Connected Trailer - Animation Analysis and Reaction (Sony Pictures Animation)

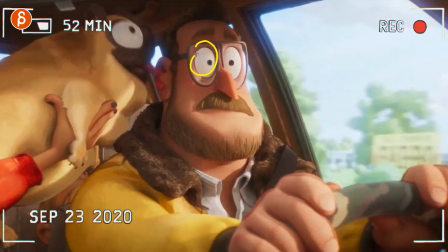(12:03)
pose and you can see how it starts with these shapes then gets into this horrified and then pose and then it goes in and you
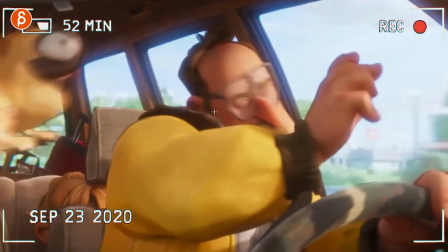(12:10)
can see the tongue is in that ear completely there and has that reaction this could be kind of cool not that you have to copy it but in
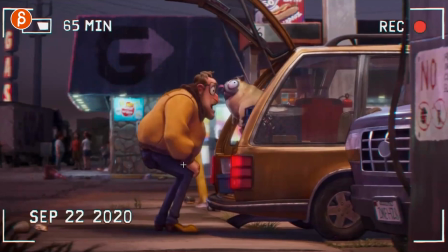(12:17)
terms of a dog doing something to a human but it could be interesting to have a lot of repeated elements and also using timing for contrast where you have lots
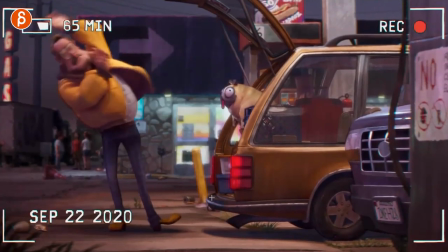(12:26)
of fast elements fast elements hold fast elements so there's contrast so it's it comes in threes and it's not always the same it
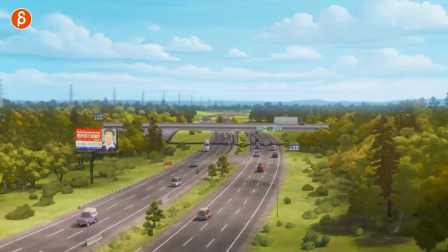(12:34)
has this this hold a bit and then this so even in the rhythm of this little montage there is a change there's a change in timing a change in in rhythm
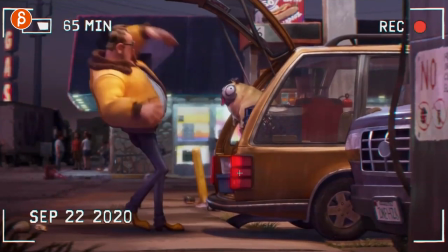(12:42)
the dog i love it oh there's a slight
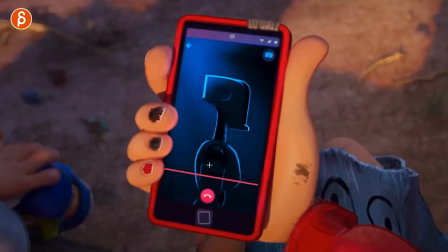(12:47)
hint of the character who's holding the dog and we're getting to the reveal of the potential enemy but i'm looking at this here too you can see a little bit of finger movement in something like this you still in keep alive you still need to change a couple things
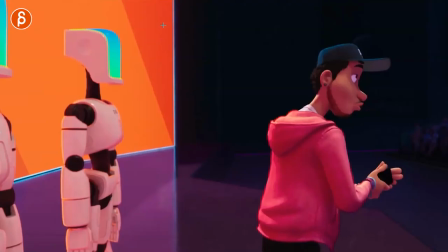(13:01)
then we get into that that's some love the graphic aspect of this with the colors look at
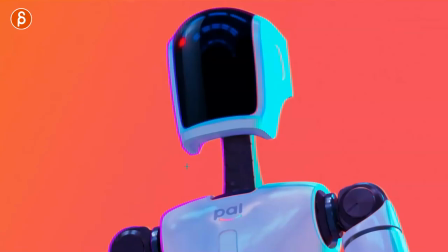(13:05)
that it's very cool oh i love this now
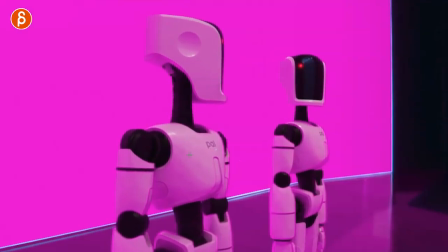(13:11)
i know this could be very stormtrooper white and black and that's probably why i love it but still it's not quite how it's
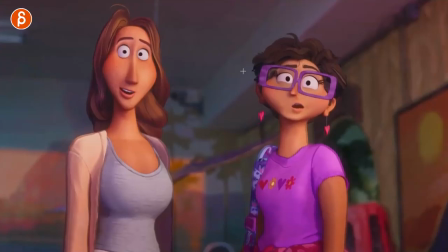(13:18)
pal it's good stuff i love it and again different designs they look totally different it's not a copy paste i love
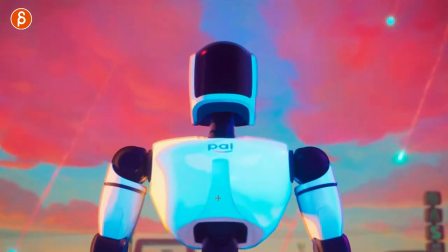(13:25)
this this is cool though i'm totally i love when a movie completely switches to something else and it's not everybody's cup of tea like from dusk till dawn.
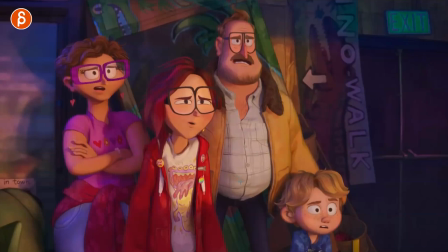(13:35)
I love that. So now that this whole movie changes direction.
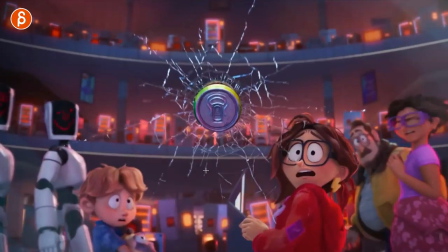(13:40)
Oh I love this too. That's great. Love it. And now we're seeing that this is actually a different kind of story and they have interesting faces too.
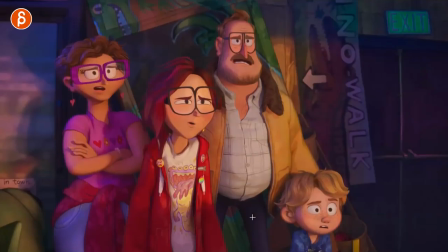(13:48)
I'm totally on board. I love this whole trailer is me going I love it. I love it. I love it.
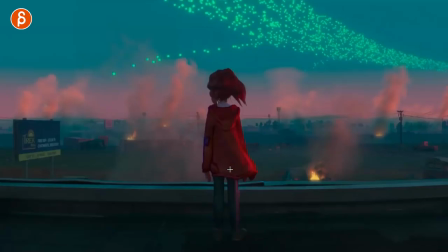(13:52)
But it is true and that's the reason why I want to record this and showcase this and you know this might be for you
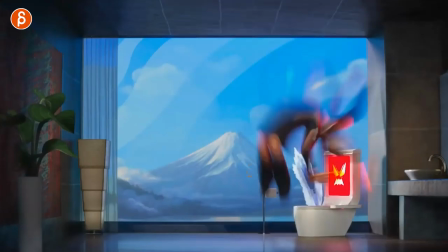(13:59)
might not be for you but i absolutely love it i'm one of the rare cases where even though we tell students don't to toilet humor i wanted to show
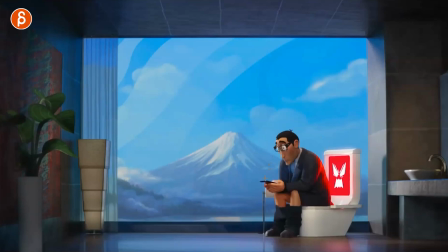(14:06)
this this is so great the amount of drag on that head is so much force that this goes up first
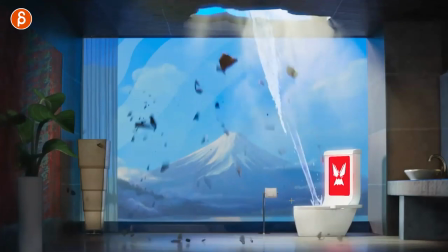(14:11)
and then this oh so good pal
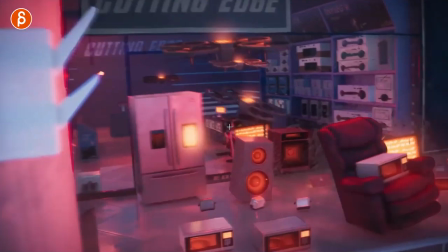(14:17)
router more oh one of those look at the details you got your speakers
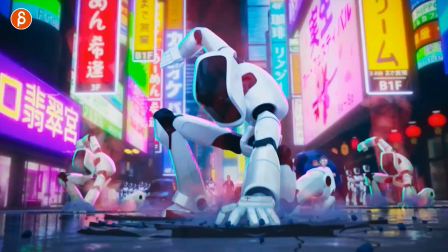(14:22)
toasters microwaves and drones oh look at that okay the three-point landing
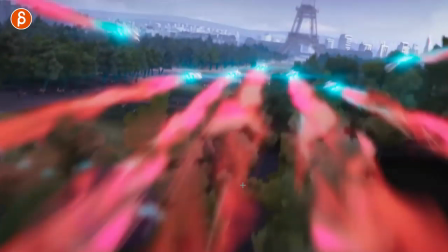(14:27)
but there's no pause and head up just yet curious how that's going to be at the movie
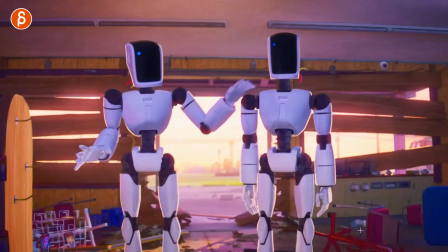(14:32)
but just again the look of it and now you got that contrast of that worn world and all the dirt and everything
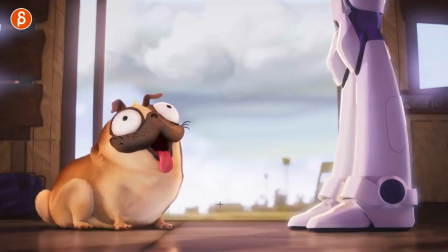(14:37)
and then you got nice and clean star warsy robots but even there's a
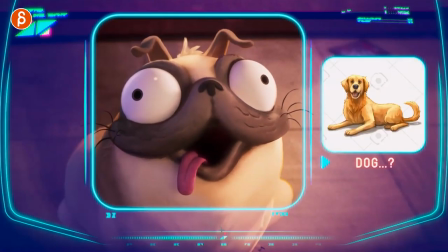(14:42)
little detail of that so something happened there so this just goes on and on and on in terms of count me in count me in of course this dog
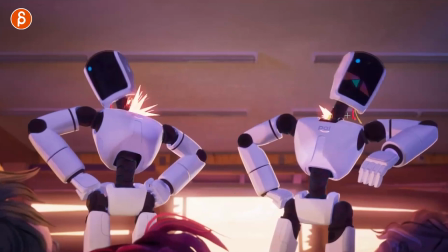(14:49)
is going to be fodder for so many awesome things interesting too let me see just checking but there's always probably something interesting a little
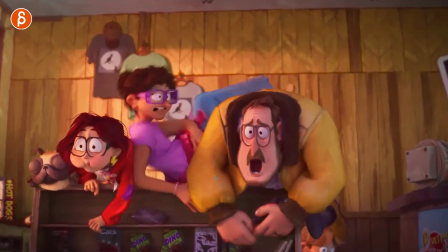(14:56)
easter egg in those faces no not this one and i think this would be an interesting moment too in terms of a shot idea or maybe your body mechanics
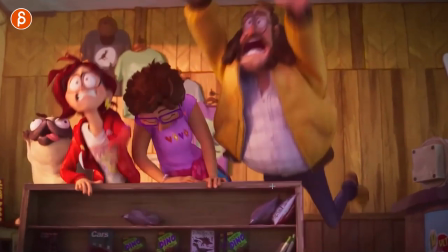(15:03)
wouldn't be a walk cycle or anything it would be people jumping or trying to jump over something and not making it because of their
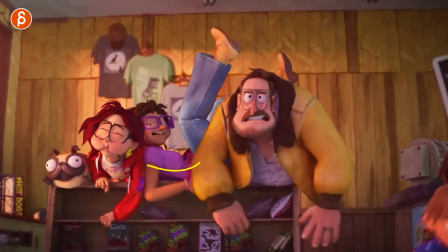(15:09)
size because they're too squished together you got a lot of contact here interesting changing changes of poses him struggling
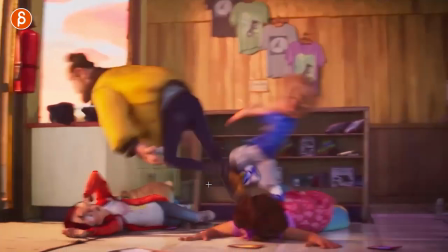(15:16)
with arms and legs in the air i think that's all there's a lot of potential of really showcasing things.
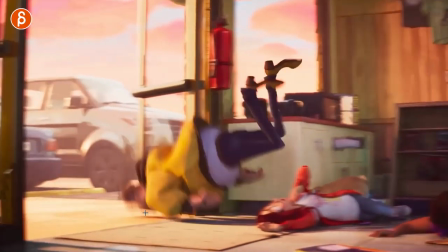(15:24)
Bam, bam, I love it. Ah, so good.
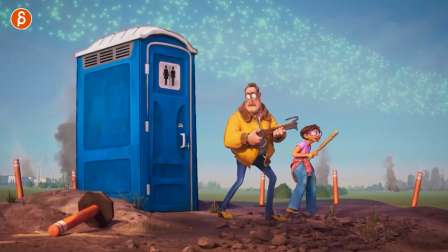(15:27)
And even this, if you're animating a prop, you got a little bit of opening as he pushes and then bam, look at that, one frame just for that impact.
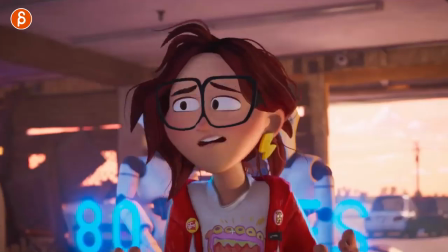(15:35)
And then still have a little bit of ball at the end. Great. This is cool too. This is just one of these.
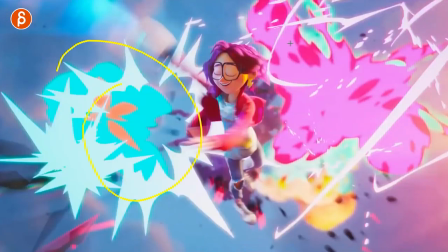(15:40)
I'm glad that's in the trailer. We can really go through and look at the visual effects and just the style of it.
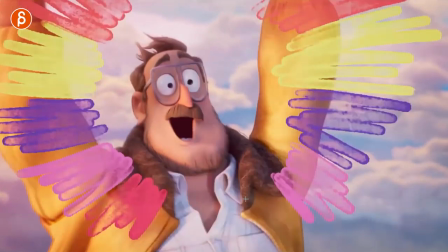(15:46)
Oh, it cuts out. But there's more. There's more.